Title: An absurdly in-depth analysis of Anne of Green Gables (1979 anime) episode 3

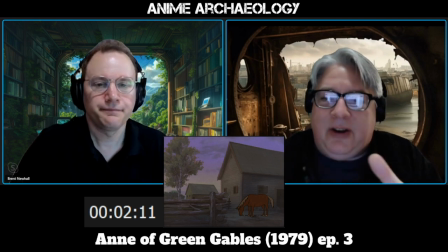I mean, when you watch, I mean, you see the entirety of Green Gables. It's not just the house.
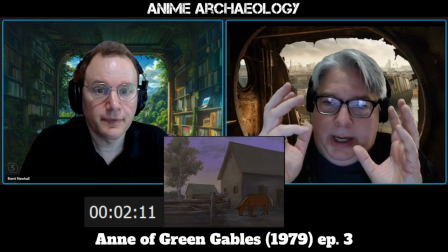It's a you know, a hen house. Working on a farm.
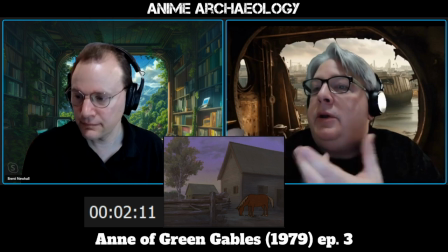It's the pigs, the slop, the whole nine yards. I mean, pouring the slop.
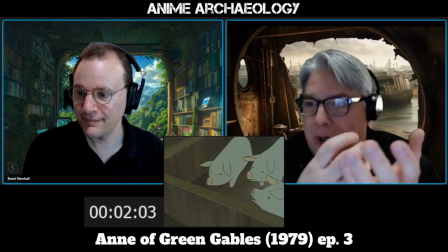We didn't need to see the pouring of the slop, but there it was, just to give you the idea of what it was.
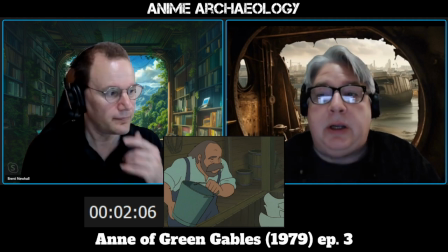And then, you know, just establishing that, yes, you know, and then watching Matthew walk around with a stooped posture.
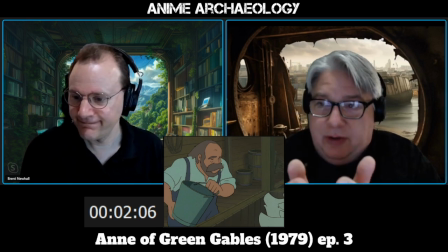Yeah. Right? Mm-hmm. He's older. This is hard. This is not easy for him anymore.
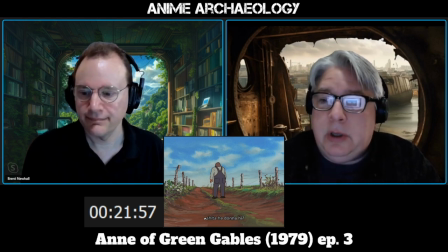Mm-hmm. So the boy is important. Yeah. But you got Anne.
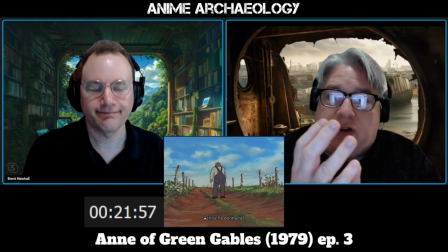Yeah. And she brightens the place up. She's showing some, by this time, episode 3, we see utility that she has.
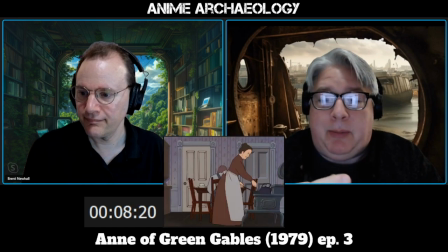Mm-hmm. And in certain aspects, may not be a, she now may be able to, you know, shoe a horse, right?
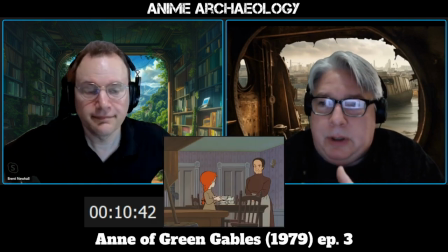Okay, or plow the you know deal with the fields like a boy would be able to,
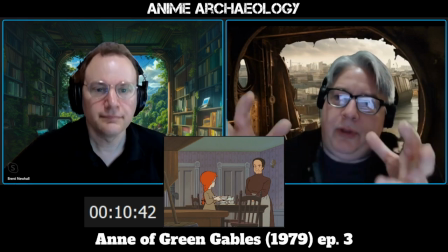but she can do other things, and this is kind of what Marilla is looking at.
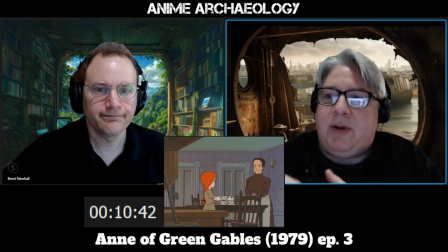And then you also have an idea of what you don't. The other thing that you don't see is that Marilla is not just some stodgy person who's just watching from room to room,
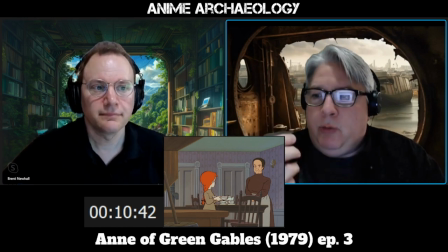straight back, narrow back, and you watch her. She's working the entire time.
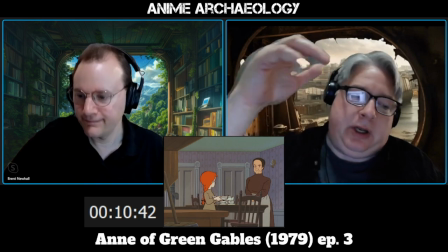Yeah. She's moving cans of jars. She's going down into the basement. You see the cellar.
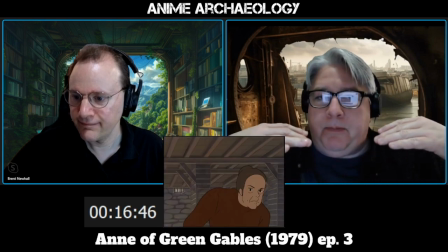You see the potatoes. You see that there is a element of risk of having these things here.
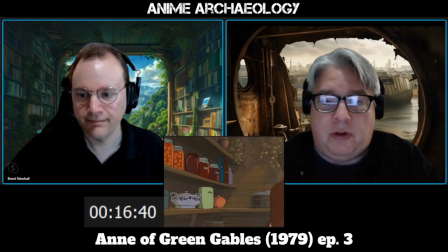These are necessary items to survive in. And to survive with. I mean, here you have, I mean, you look at canned, you see all the canned stuff, you see barrels probably full of water or something.
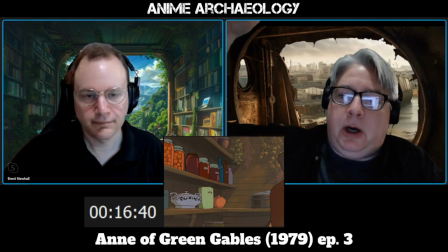Mm-hmm. You have canned goods, you have, I'm assuming that's garlic hanging in the background.
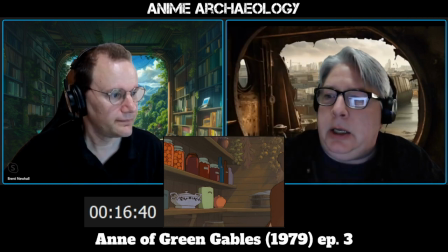I mean, wonderful detail, by the way. Mm-hmm. And, you know, but you see her working.
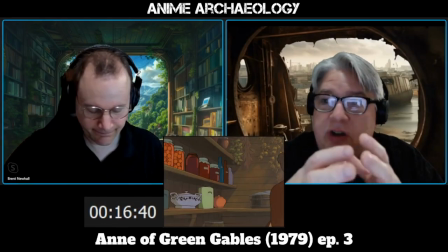Yeah. So you understand that she's just, she's not lazy. No. Right?
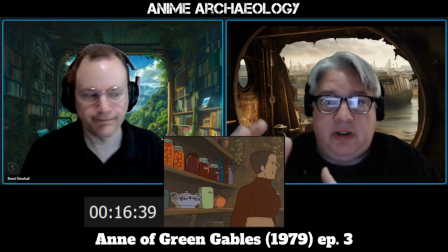She's not lazy. She's got jobs and she's doing them. And she doesn't really complain about it.
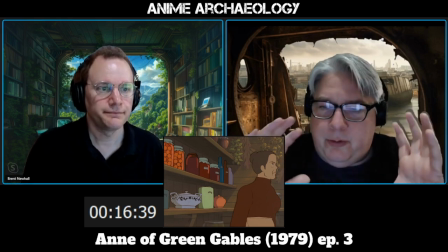She's just doing it. And so for the first time, we see what it is to be on a farm.
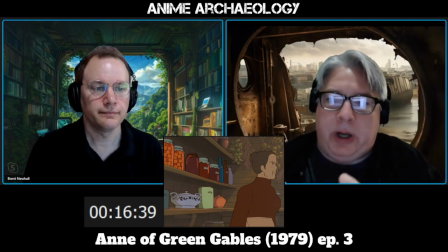Mm-hmm. And then we see the added element of what Anne can bring to that, not only in terms of utility, but
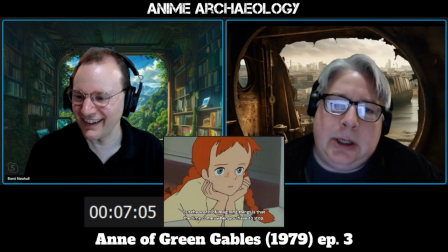things aren't so drab anymore. You know, you know, the tree is actually kind of nice to look at.
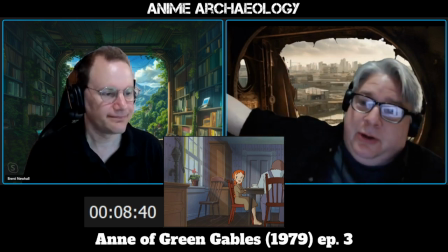You know, you got a brook over here. I'm going to name the stupid geranium Bonnie over here.
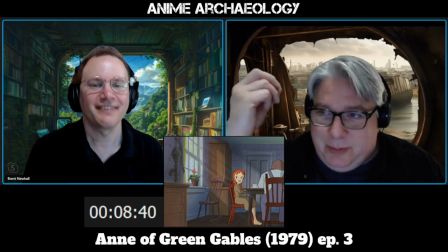You know, let's put some thought into your head of something, you know, because that's the other thing is that Marilla doesn't really,
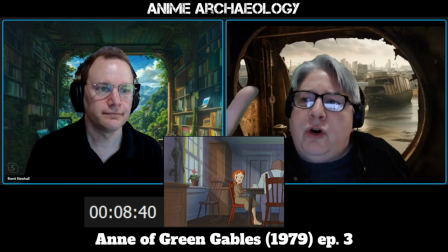you know, it seems absurd to her to name a plant. Yeah.
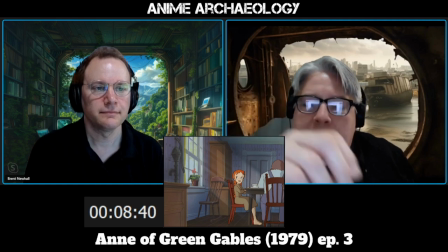Because she sees the plant as a, this is what I use it for.
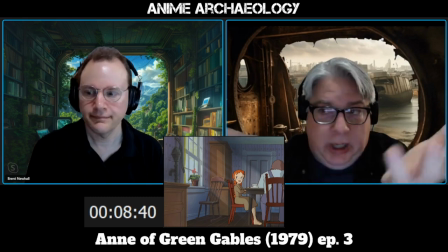Mm-hmm. So it's a geranium. So yeah. There it is.
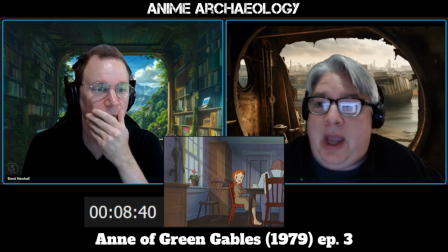And then she names it Bonnie, and then you're just like, oh, it's a thing, and now I have to consider it, and I have to take care of it.
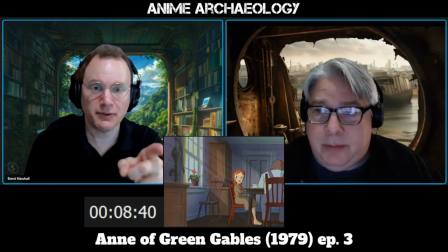Here's the other... The other note about that, just to interview real quick. What is a geranium for? The geranium is the one
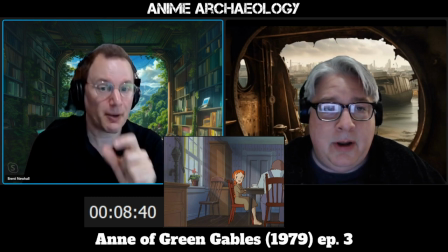thing in this entire house that's not practical. True, yeah.
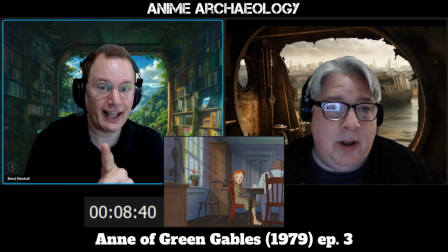So Marilla has one thing that clearly there's a kink in her armor, right? Where she will have that one geranium just for the beauty of it in her house, which Anne is kind of immediately keying in on.
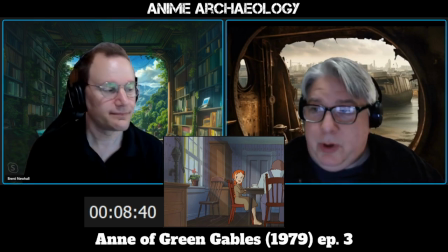Yeah. And so then you're just like, and so when you know that, you're just like, Marilla, she's the geranium, you stupid.
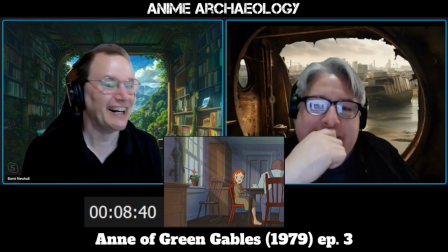Uh-huh. 100%.
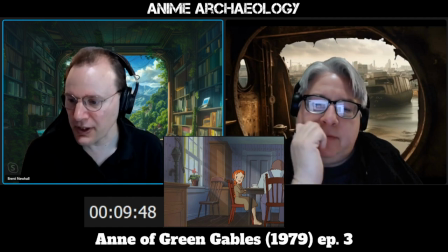I was really blown away by
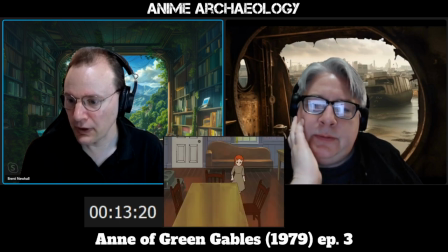the door. Mm-hmm.